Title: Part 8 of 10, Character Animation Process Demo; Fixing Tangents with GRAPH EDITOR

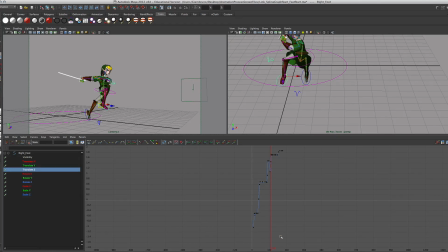So, with my right foot, I'm going to hit A to resize it and start off with that drop here.
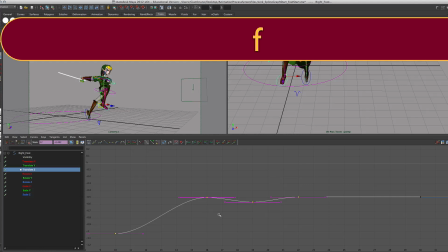Okay. So, again, here's him falling, and the Z direction also needs a little more work to kind of correct the spot where it falls.
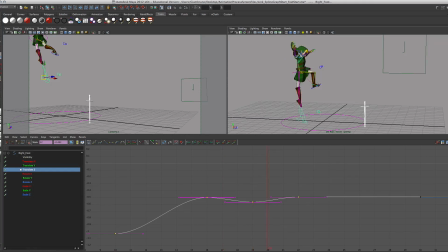So this is the spot where he touches down, not this spot. So as he's moving forward, you got to really pay attention to what spot do you really want it to hit the ground and know which one to delete. This one's too far forward now with the scheme of things.
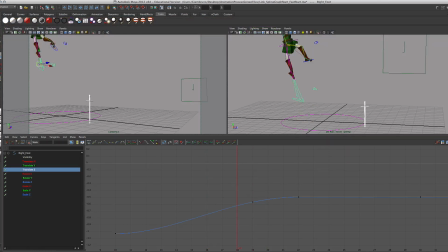So I'm going to actually delete that keyframe and see if I want it to be here or here. Now this is the one where he's actually hitting the ground. So I want this one to actually be the broken handle.
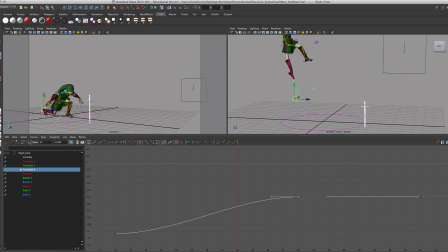So I'm going to select this, break the handle, and give it that half spike that I want it to have. So now when he hits the ground,
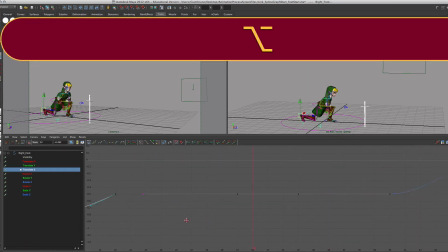his foot's right there. And as I go through all of the things, I might give him another lift off.
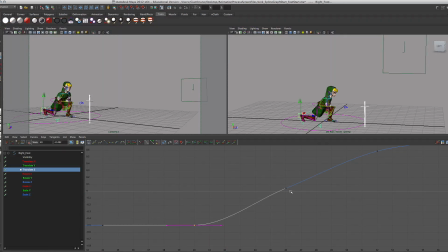Now, the Z angle is a little different because there's no up and down to the translation, so I'm going to have to kind of curve and then recurve it as it moves forward. So here he's lifting off, and there he's planting his foot again.
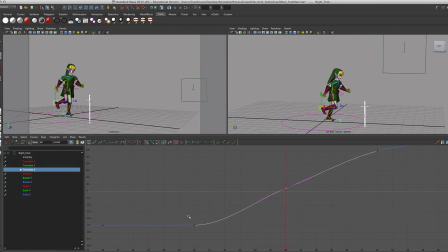I'm going to keep, normally I would say delete that keyframe, but because I'm breaking this handle and I want to break that handle, I'm going to keep this keyframe here in the middle. So I'm going to go here, break it. Oops, wrong handle.
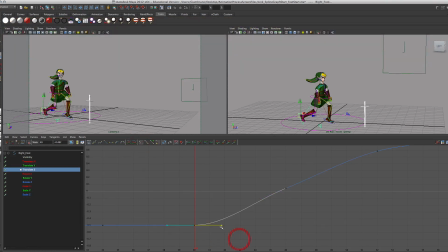Take this one, break it, and move this guy just a little bit so it has a sharper angle to it. And that's what you really want to keep in mind, is that every time a foot's hitting a ground, you probably want to have a sharp angle rather than a smooth angle, right? You don't want some sort of curve.
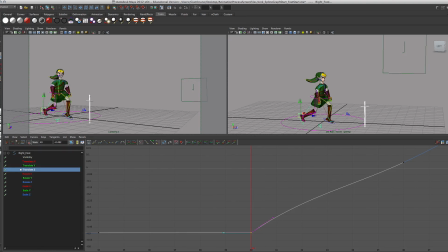You want some sort of angular thing. It'll depend on how fast and how much you want to lift off.
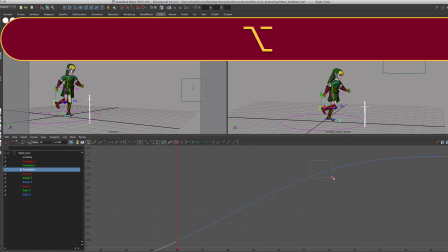And then as it readjusts itself here, I'm going to go up to this. I'm going to skip this frame because I like the positioning of that. But then here, that's where he hits the ground again. Actually, here's where he hits the ground.
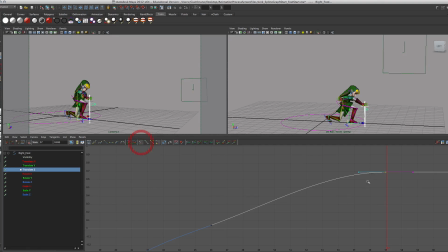I'm going to break the handle and pull it down so it spikes like so.
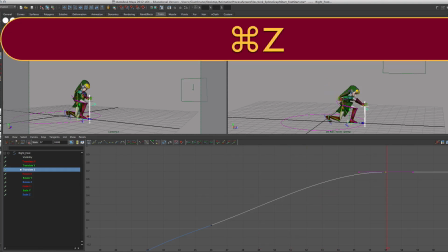Nope, that's not what I want. I'll break this handle again.
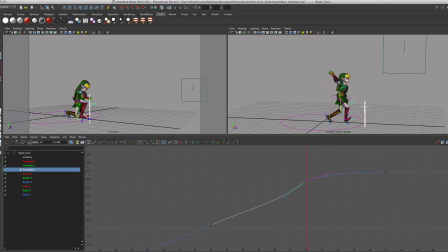So it looks like, boom, he hits the ground and plants. There you go. My bad. So I wanted that one. So you just got to be very careful as to which one you're hitting.
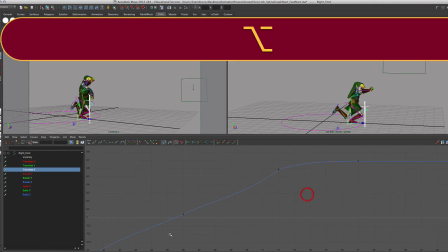And you just kind of go through the entire rows here. Now, as I'm moving through translations, I'm also going to be checking my rotations.
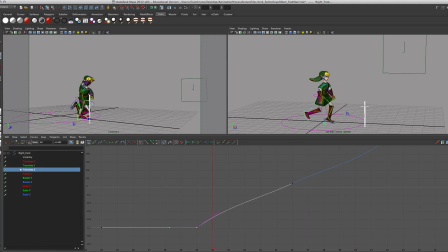So as this guy is pushing off the ground here, I'm going to want to give him a little rotation on this handle.
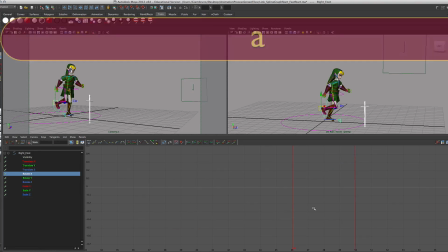So I'm going to go to rotate X, hit A so I can see it, focus in here.
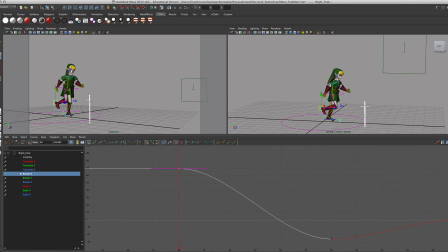And I want him to rotate a little bit more forward to really make it look like he's pushing off.
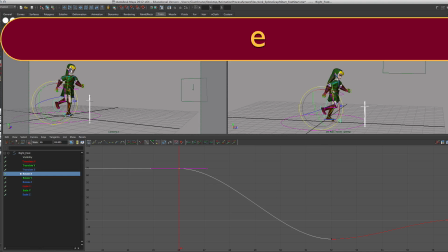So here he's fine. At this keyframe, I want the rotation along the red here to kind of make it look like he's taking off a bit. And you notice it adjusted that angle. And then I'm also going to break that handle.
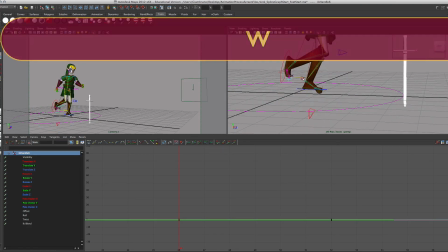But once I deal with my FK spot, pull that down to make it really look like he's pushing off.
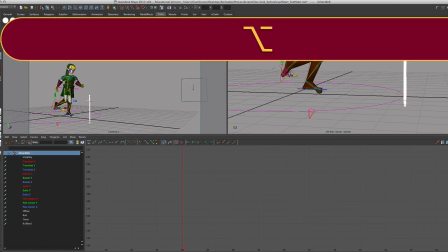All right. So then if I go back to my handle, rotate,
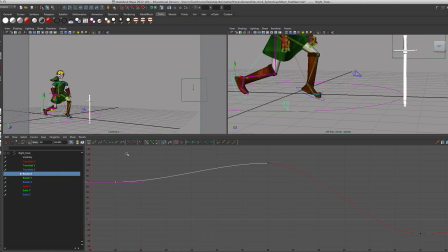and this is where he's pushing off, I'm going to create a little bit of a spike here to really make it look like he shoves off. I'm going to do the same thing for his toe.